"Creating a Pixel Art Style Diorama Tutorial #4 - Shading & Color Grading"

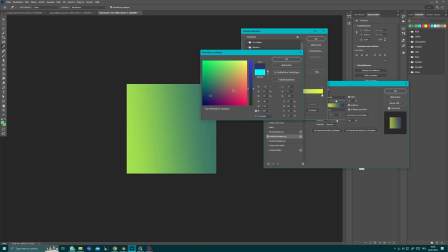[4:08]
So down here I want some kind of blue color, and up here some kind of orange color.
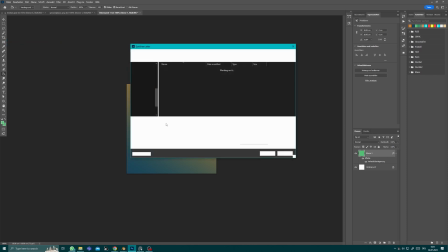[4:19]
Let's see how it looks. I will save it as a JPEG this time, just because I don't need any alpha channel.
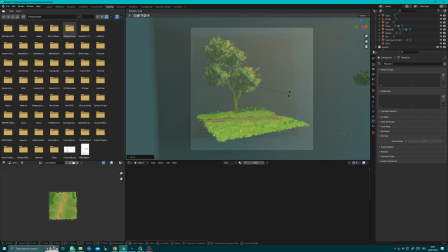[4:31]
Let's move the backdrop to the back.
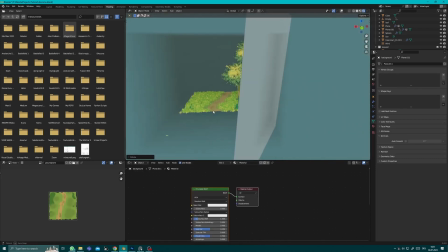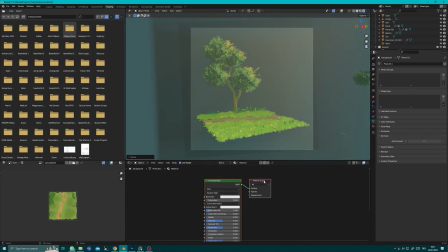[4:44]
And I created a new material for it.
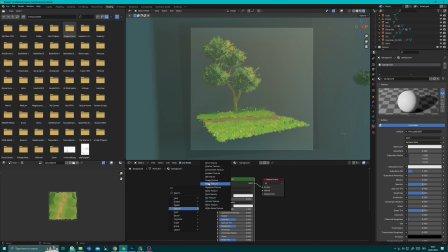[4:50]
Background. And now let's connect our created texture with the base color.
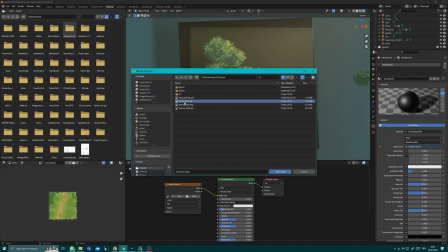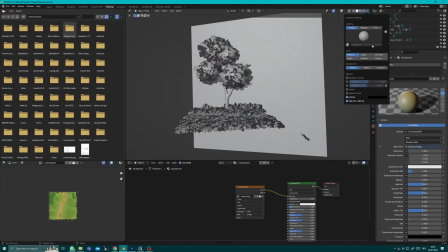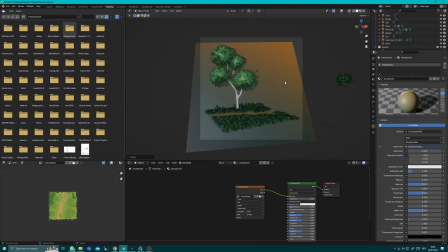Maybe something like that.
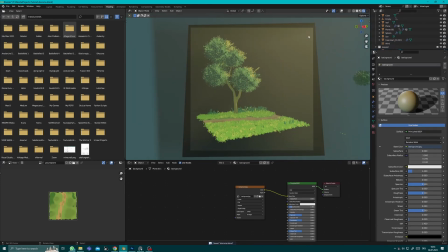[5:21]
And with that, I basically want to fake some kind of color coming from up here. And I will try to use the emission here, and just to see how that looks.
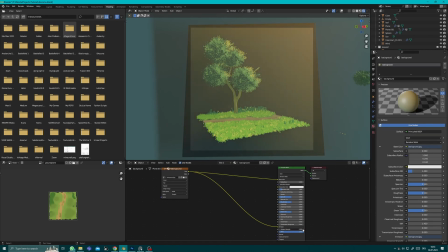[5:36]
Let's go to 0. Slowly up the strength.
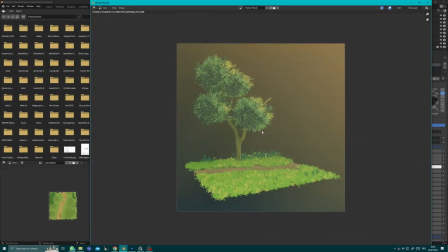[5:45]
I will do a little test render here. I think that looks nice already.
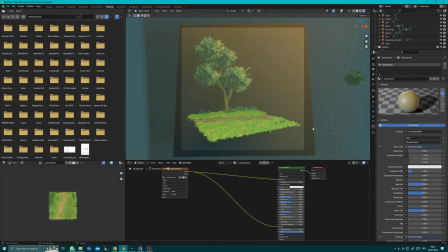[5:53]
One thing that's a little bit annoying, or at least it stands out, is the grass color here. So what I will do, I will select some of the grass, go into the shading,
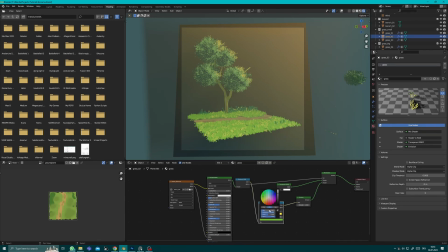[6:09]
and we'll change I think the saturation is just a little too high. And maybe a tiny bit of a darker grass. Maybe something like that.
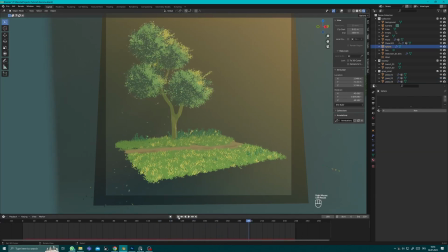[6:24]
And the falling leaves back here, the VFX that we added, I think they are a bit too dark because they are basically just not visible back here.
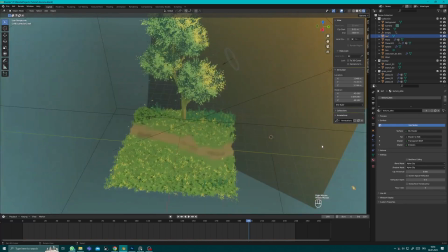[6:36]
So what I will do is I will select the leaf that we used for exactly that purpose,
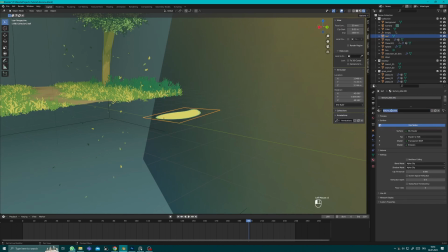[6:45]
and I will make its material a unique one. Just call it maybe particle leaf, and I will go into this view,
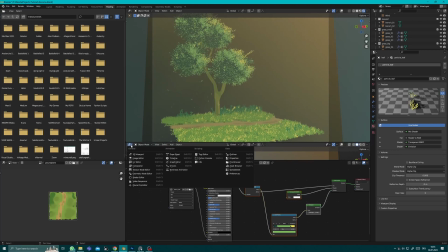[7:00]
add a little timeline here, and now I will focus on the leaves back here and see how I can make them more visible to the viewer. I think just decreasing the shadow color here a bit helps already.
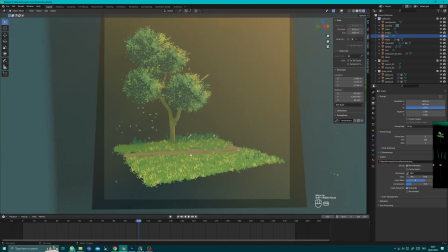[7:22]
A little thing that just came to my mind is I will actually remove some of the highlights down here on the grass, because I feel like I'm talking about the orange highlights, because I feel like they are stealing the show a little bit from the tree.
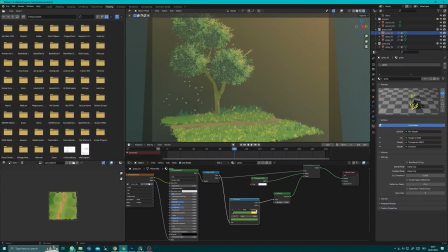[7:39]
So what I will do is I will go into the shading tab and try to remove it all together. How does that look? Oops, that was one too much.
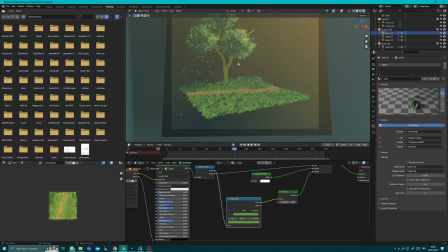[7:55]
I think I like that a little bit more. Just to have some more stuff going on, you know. I will do that for the grass pick as well. Yeah, I like that more.